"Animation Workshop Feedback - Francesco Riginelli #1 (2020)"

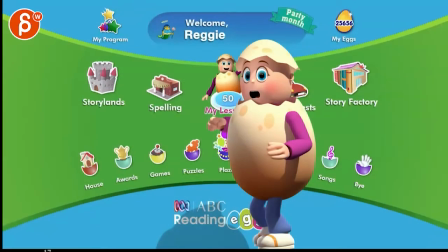(0:03)
Alrighty, so
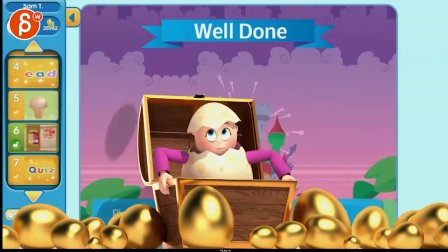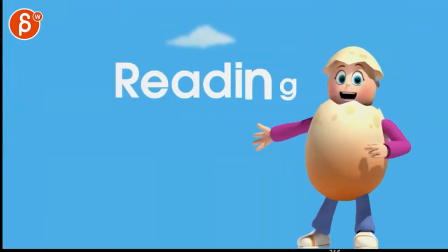(0:15)
so given that you've built this,
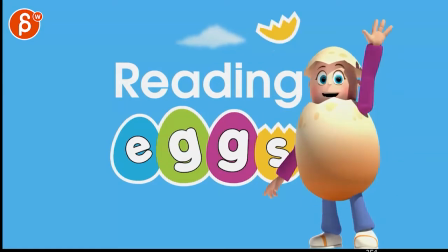(0:22)
and I think you're on the time crunch,
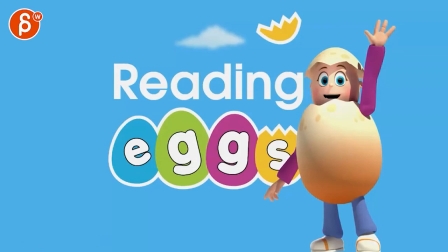(0:24)
I think it'd be better to look at broader body moves than versus lip sync.
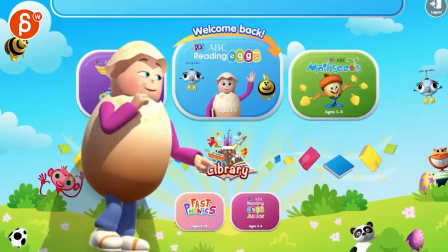(0:32)
I think the tricky thing is that given that you're inside a shell, you don't really have room for shoulder moves.
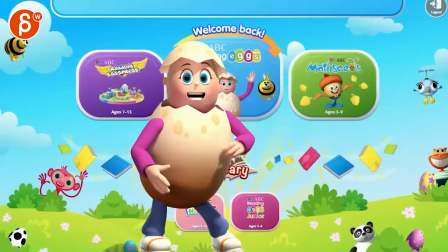(0:40)
I don't know if you can move anything around. That's one of the things there, but you're doing an okay job with rotating this around.
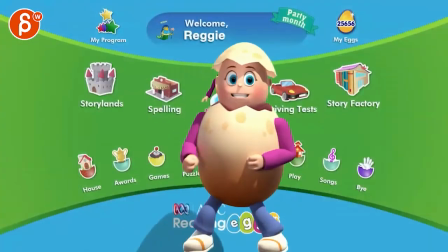(0:48)
It's just tricky because you don't see hips, you don't see shoulders in terms of movement. I think in terms of this shot here,
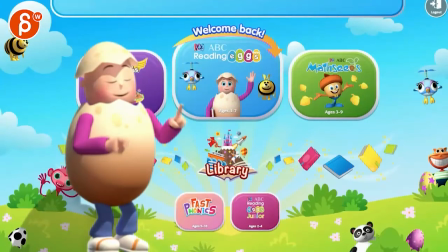(0:59)
it's a bit, first off, you start off very twins and mirrored, if that makes sense. I think to really get a sense of who the character is, just in terms of presenting things, because you want to point here. I personally would bring this arm down, keep this one here,
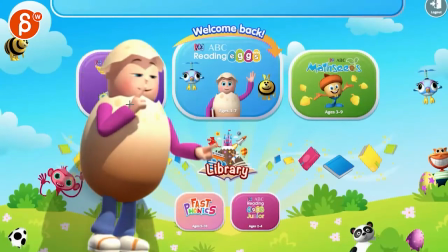(1:19)
and then keep that not so high so that it's not obscuring the face. So you're only going this high. Like that range would be lower. So you have a bigger focus on this one.
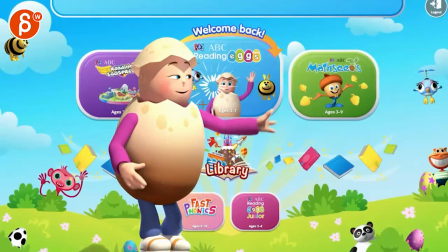(1:31)
And then you can have a bigger little flourish with an arc out to push this. Because right now you have a lot of moves here and then this.
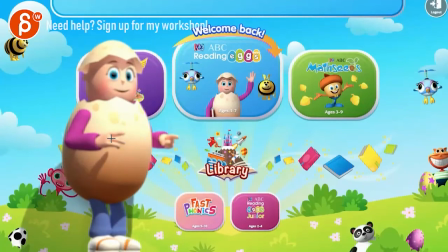(1:38)
And I think this is the bigger interest. So personally, I would reduce this so that you can really focus on something small here,
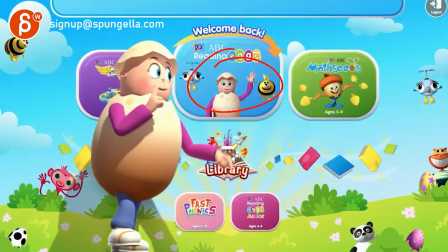(1:46)
but something bigger here with the big anticipation to hit this, since that is the important part.
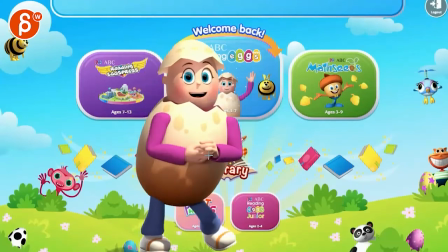(1:53)
You have here, you got three fingers. That's all pretty cute.
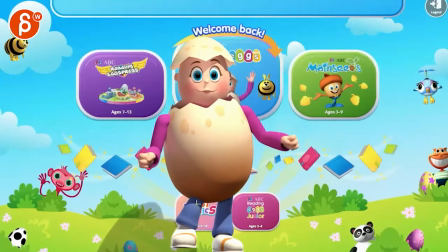(2:01)
You know, it depends how detailed you want to go. Like on a step like this, I wouldn't keep this flat. I would keep this aligned to the shin so that the shoe is a bit more like this and getting a bit of a
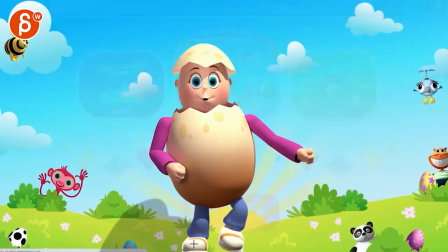(2:10)
corner hit first, then flattening for kind of polishy stuff.
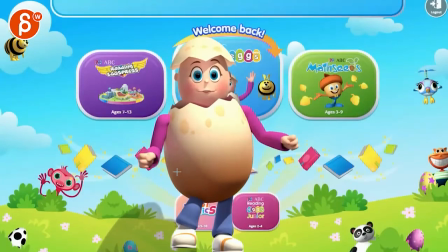(2:14)
But again, it depends what you want to do. Like stuff like that feels just a bit straight. I would look at arcs.
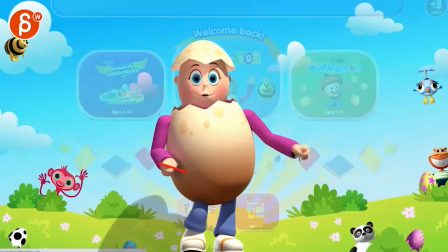(2:21)
I would avoid having things kind of move and stop at the same time. You also have moments where this comes down and then over one frame changes direction like this and goes back down.
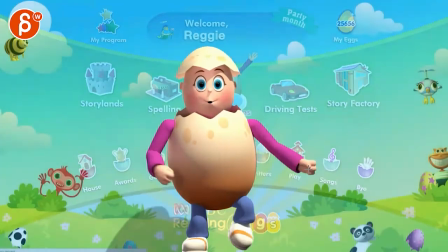(2:31)
Same thing here, you go and then you're sticking over one frame for like an IK, it's like an IK arm.
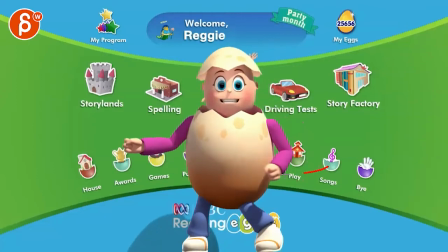(2:36)
And then you come over, so it's just kind of looking at the spacing, or as your arm comes over here and then your body moves over there, you would have a little bit of a drag in that arm.
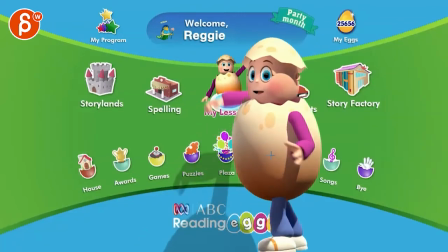(2:45)
And then the arm comes over for an overlap there.
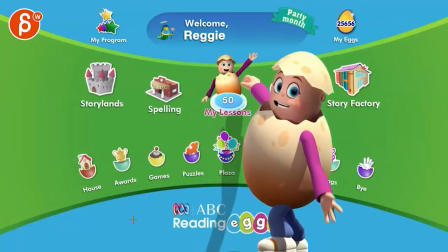(2:51)
So it's stuff like that. Again, I'm still not sure if you have time to implement stuff like this.
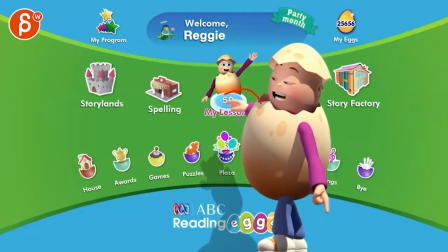(3:02)
And the same thing here, where when you have something where it's here and then as you push, you kind of go away from us.
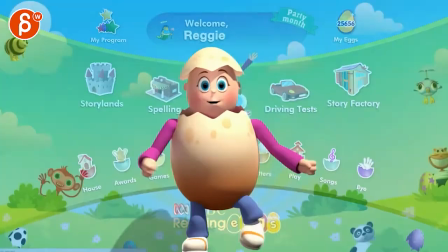(3:09)
It's not as clear as it could be. It's already fairly small. If there's any way, personally, I would bring this character a bit more over here.
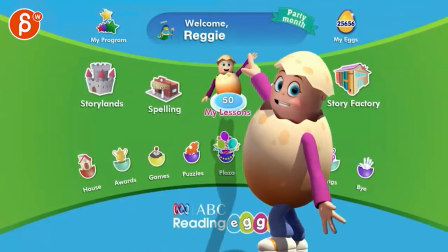(3:19)
I know it's tricky because you only have this step, but you can always do
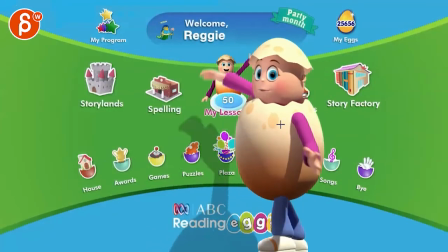(3:24)
on this anticipation over, that could be, instead of that, could be another step.
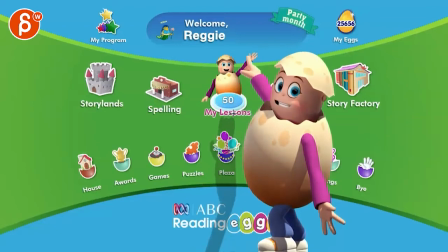(3:30)
Anything where it's a bit further this way so that you have a nicer view, bigger view of the arm, and that arm has more range, a bit of a bigger arc to push against that.
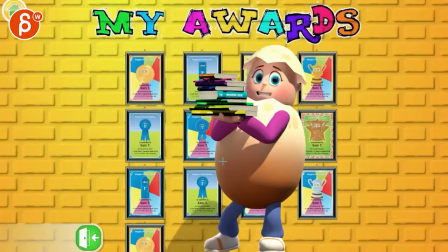(3:39)
Because it's highlighting certain things.
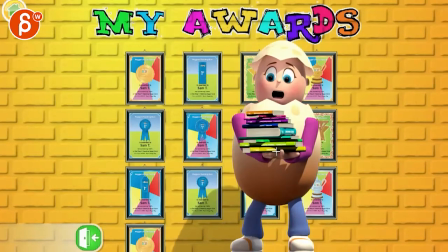(3:44)
This one is a bit kind of the same as just before, where you have a big move and then it suddenly stops. Looks like it hits a wall. If you would stop this so quickly, one of those books would fly up and come back down. So it's kind of the spacing. Make sure your arcs are there and your spacing doesn't go this and then stop.
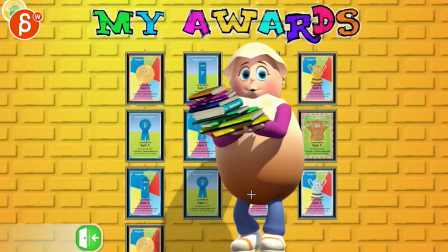(3:57)
It has more of a ease in and then back out into something else. Rest is pretty good.
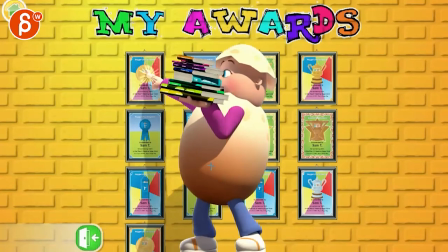(4:04)
But then what happens here is that you're also A, coming to a full stop where nothing is really moving except this. I would keep going with the keep alive.